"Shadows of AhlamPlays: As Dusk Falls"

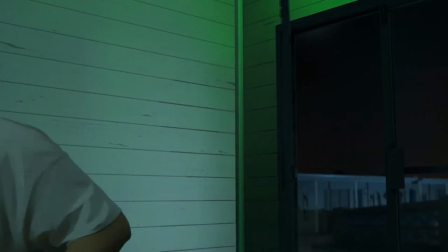4:04 Explorations into the dynamics of interpersonal relationships, family, and self-worth feel sensible, relatable.
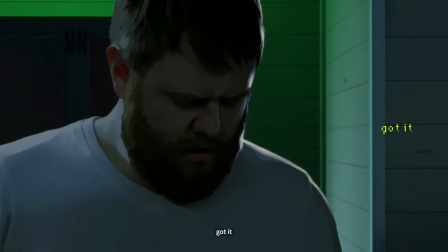4:11 In its latter half, the game delves into issues of post-traumatic stress disorder,
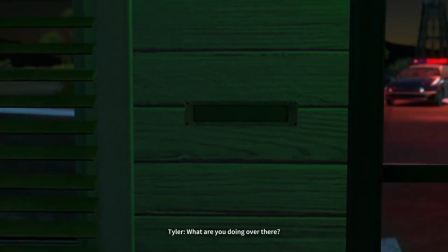4:17 anxiety, and living with trauma in a nuanced and mature manner.
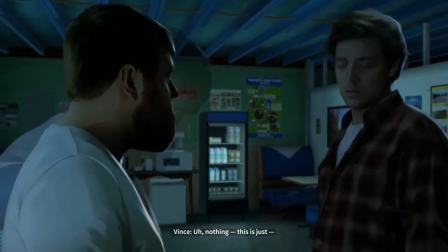4:21 As Dusk Falls is ultimately an introspective story about dealing with the scars of your past,
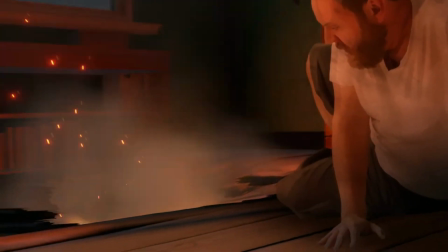4:27 and the game handles this elegantly and with nuance, at least in the story branches I saw,
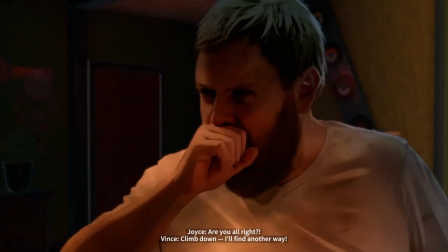4:33 with the even more handed choices I made.
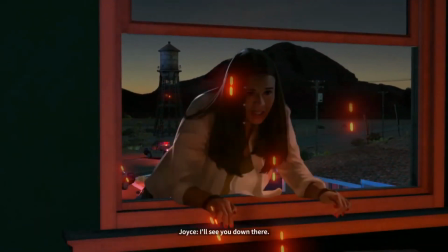4:38 More than just interactive narrative, As Dusk Falls is an interactive character drama, and it works incredibly well.
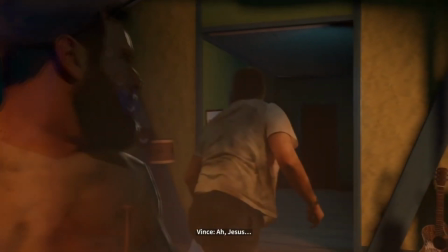4:46 Of that strength comes from the quality of the performances and the well-written dialogue, of course.
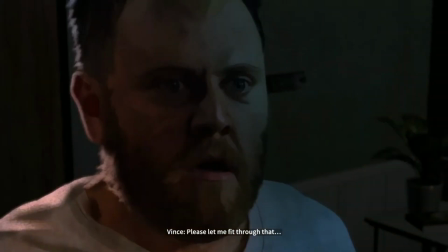4:53 With few exceptions, Vince J and the game's supporting cast of characters are understated and convincing.
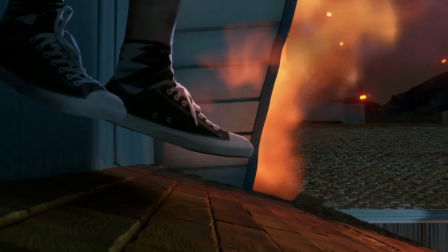4:59 Jay especially is a meek, softly spoken character whose inner turmoil is delivered with subtlety and plausibility.
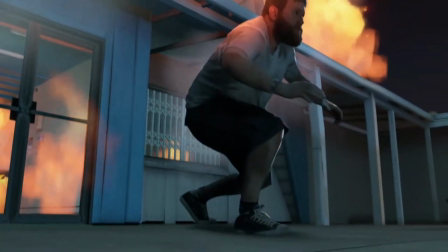5:08 It's another facet as Dusk Falls that benefits greatly from not
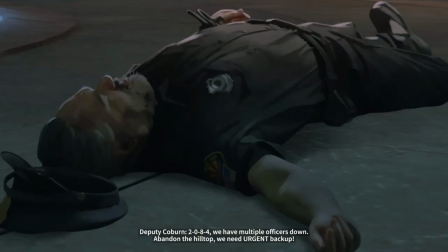5:12 having to throw characters in fantastical situations that demand intense,
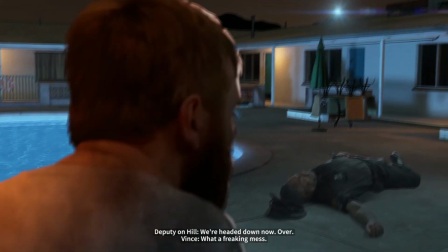5:17 over-the-top performances. The game's unique visual presentation also helps greatly,
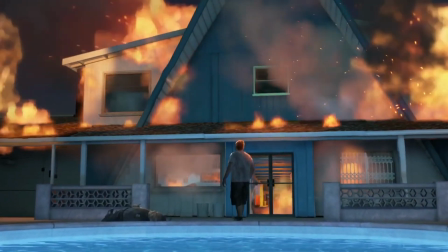5:23 as Dusk Falls is presented as a mix of static 2D art for its characters and 3D art for its environments and objects,
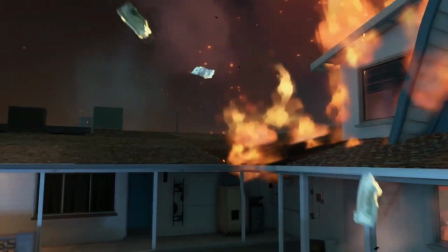5:32 with camera movement, visual effects, and the still characters cross-fading into different poses to communicate much of the action.
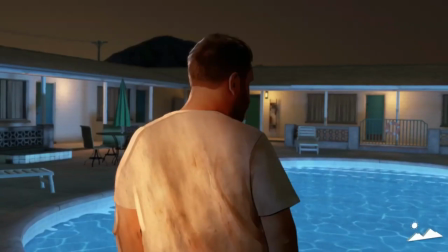5:38 The character art has elements of early rotoscoping.
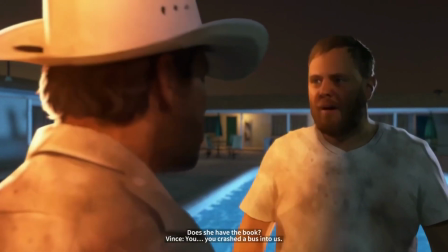5:42 People are painted realistically in something akin to watercolor, and it produces a moving motion comic book style effect.
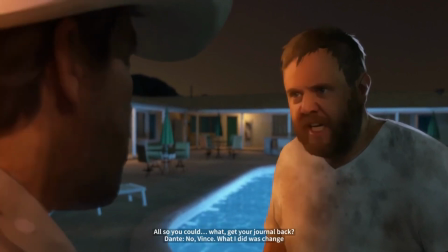5:51 The closest analog is Jordan Mechner's The Last Express from 1997.
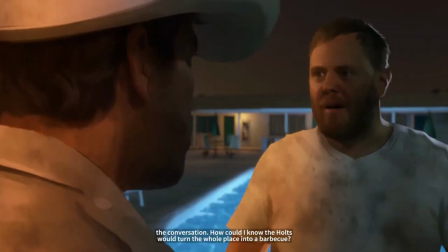5:58 Whether the style was born out of budgetary considerations,
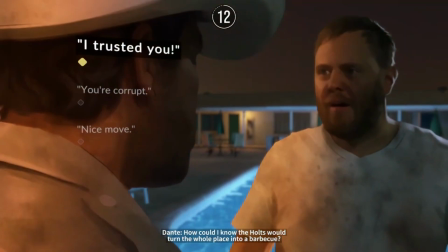6:02 an avid love of The Last Express, or perhaps a bit of both, it benefits the storytelling.
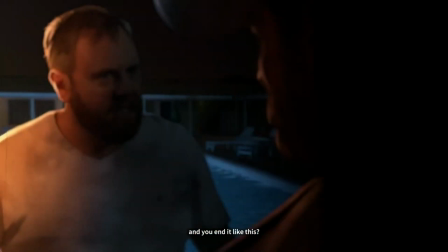6:08 Where some narrative games aim for the most realistic character models possible,
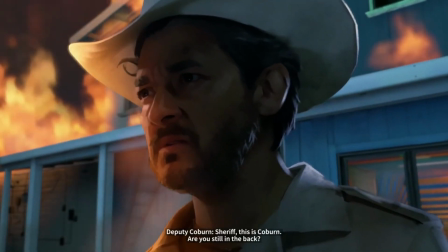6:13 often in order to better communicate a range of facial expressions and emotions, with severe pitfalls for anything that looks out of place.
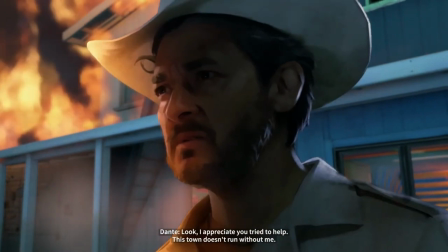6:22 As Dusk Falls uses its comic book-like format to let you mentally
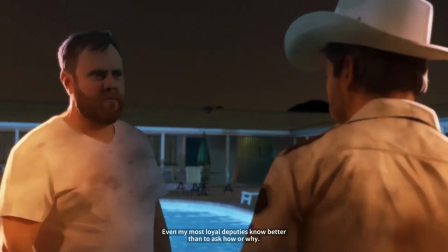6:26 fill in the blanks between panels and focus on the strong vocal performances.
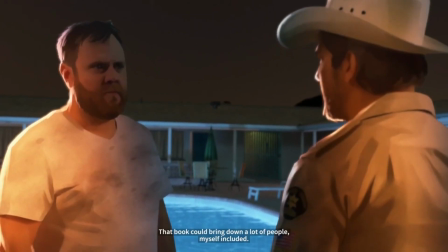6:32 The style can be initially distracting, and it doesn't always work.
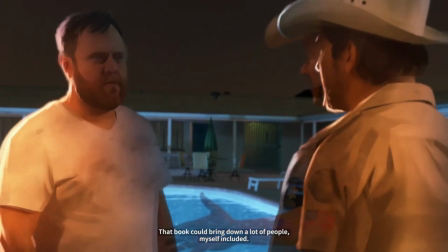6:36 It can feel strange in scenes with little bottle movement, as characters phase in and out on the spot,
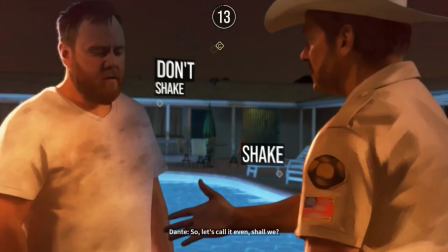6:42 but overall, it services the game's intention, as Dusk Falls is better for it.
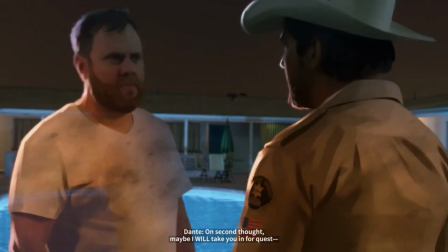6:47 When I look back and think about the trajectory of the Quantic Dream school of
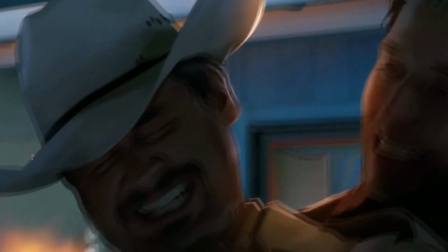6:52 emotion-driven interactive narratives, I think of big budgets, lifelike graphs,
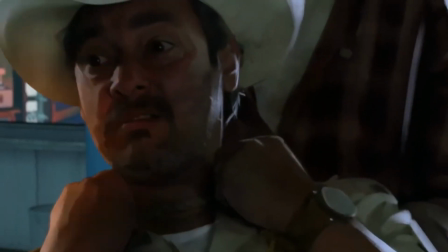6:57 outlandish scenarios, impossibly grandiose themes,
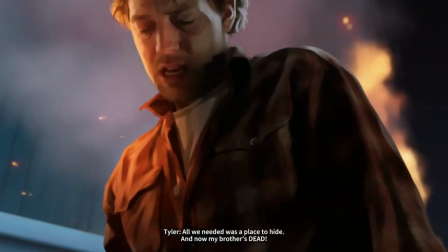7:00 and also how all of these things are usually a disservice to the decidedly intimate themes they want to explore.
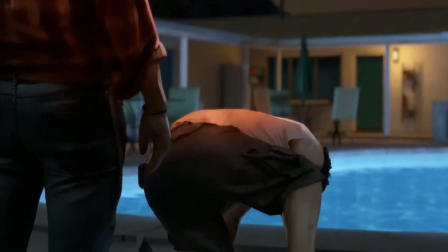7:09 As Dusk Falls tackles intimate themes with intimate storytelling,
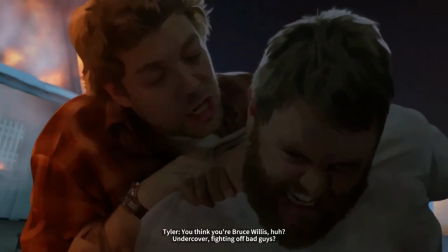7:14 it spends meaningful time with believable characters and complex personal issues.
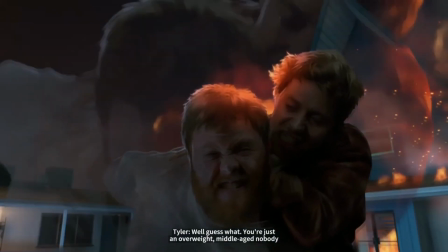7:18 It attempts to explore answers to those relatable and sometimes unanswerable questions about ourselves.
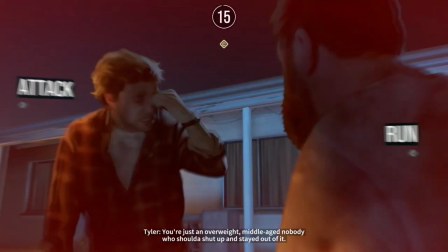7:25 And most importantly, it doesn't get distracted or lost along the way.